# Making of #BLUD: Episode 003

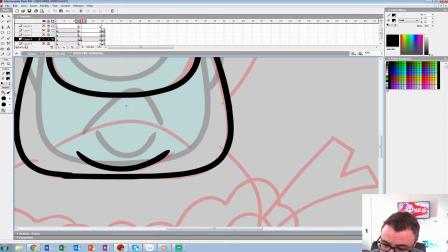Straighten that off a little bit better. The chin widens. His mouth really stretches.
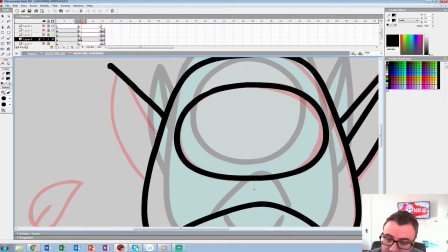The ears get bigger. Because we're moving in perspective a little bit. Okay, so I finished that rough, or that cleanup.
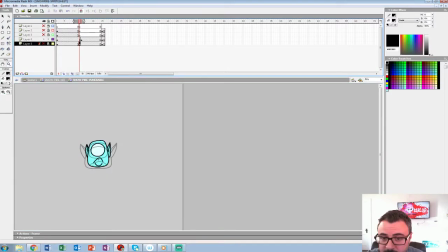Now I'm going to just grab the rough, since I did the whole thing on one layer, just to a different one, so I could focus on the head.
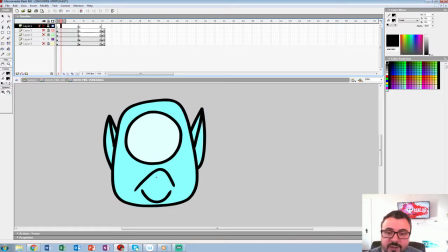Now he's going, so it's going to be, this is going to be the chart. So
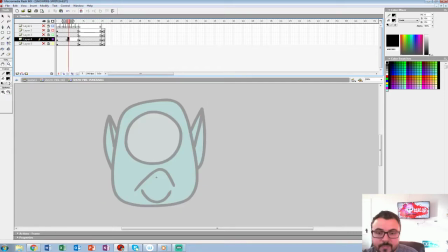frame 7 will be the exact in between, and then ease in, ease out from that way. So meaning he's going to move slow into the middle, then quick out of it.
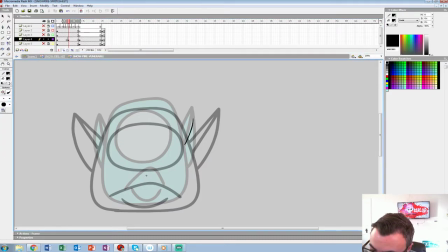Now, since everything's sort of loose and organic, I will do some drag on the ears, even though that might not happen in real life per se, but it does add a little bit to the organic nature of these characters. Change the volume.
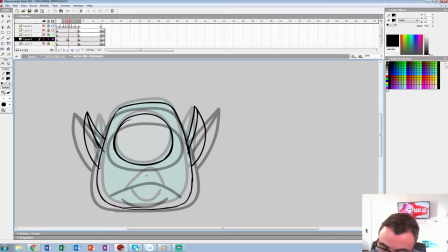I'll probably favor up on this one, since he's going down and it's a little slower, so I'll favor that side. Favoring for all the animation people, they know what that means,
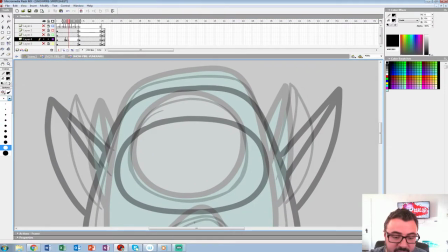but anyone just an onlooker, means you're gonna the line's gonna be closer to a certain side. So in this case, it'll be the top or the first frame.
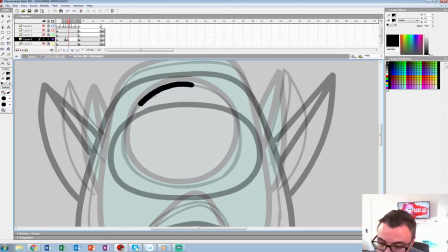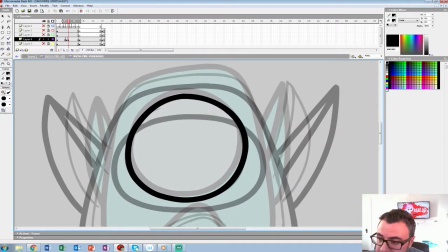Up.
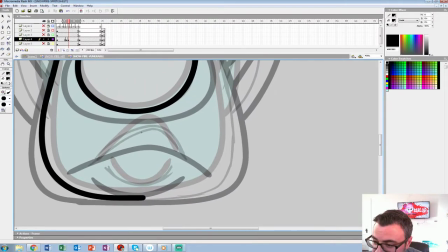There you go. Favor the side, so it's still a little bit closer to the original shape.
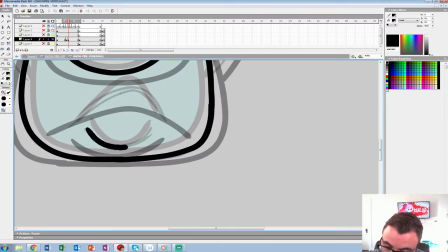Closer to the chin,
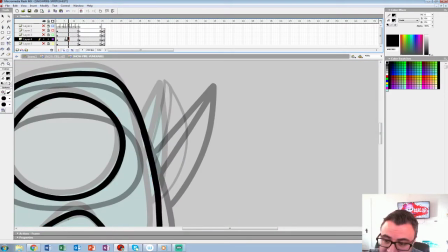closer to the mouth, and the drag, since his ears are going down, definitely going to favor that a lot.
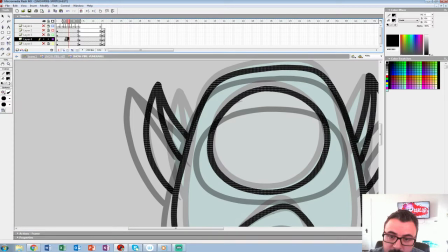Favor that a lot. Now he's okay, so we got him down.
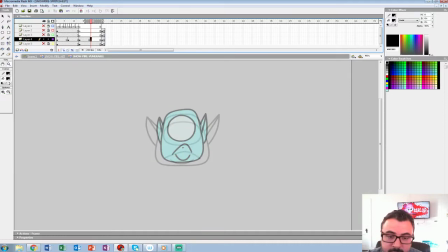Now we're going to favor the other side. So we'll rough that out real quick again.
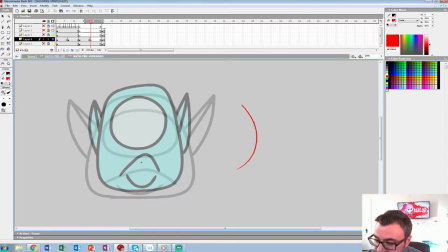Now the ears will drag this way now, sort of like it went. So we got the two things here. These are the two extremes. We're going to favor one side, and then on the way back, we'll favor that side, sort of like that arc.
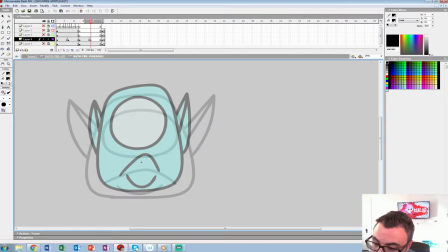So we'll go like that, bend those ears a little bit. Favor the down.
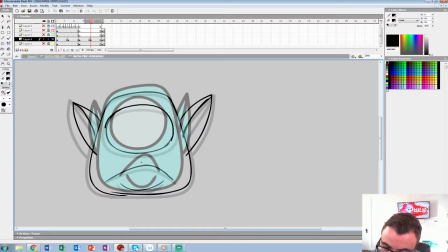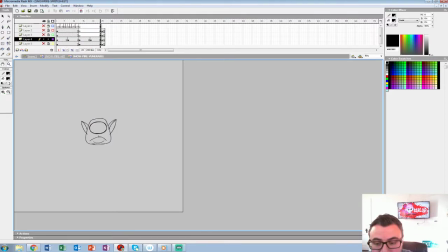So let's just see if that looks good. Yeah, so his ears fan out a little bit with a little bit of resistance. Both of it is the same exact chart over here.
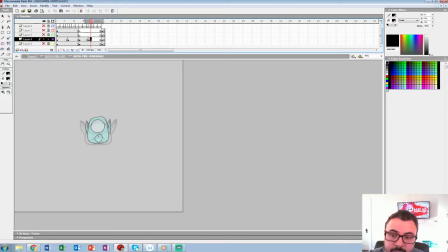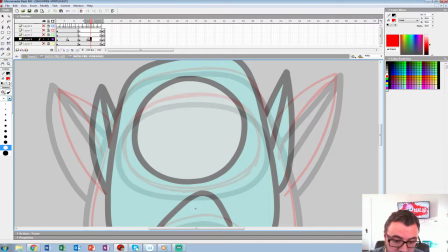Okay, let's clean that up.
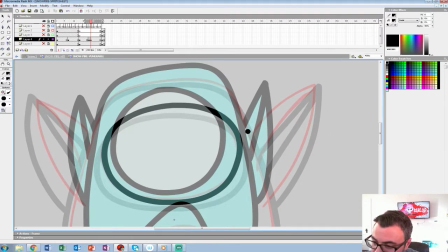All right.
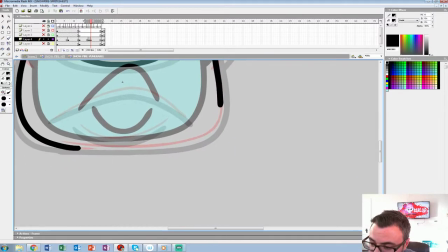After this little cycle I lay out, I'm going to show you what we're going to check out next week.
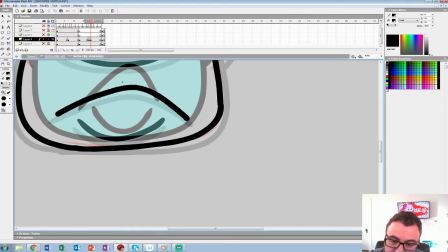And I'll show you some of Bob's backgrounds because they're really fascinating.
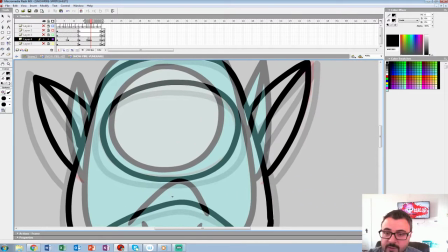Bob, any background you want to show off in particular, or no? Any of them? I kind of like what you're doing with the room.
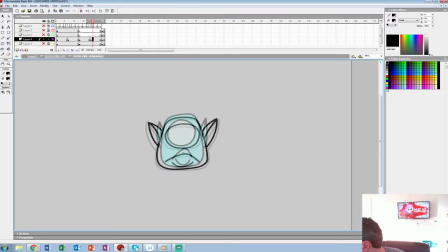Oh, I'm sorry. I haven't been. I checked out the school you said you went to, and I got more info. I'll be sending it.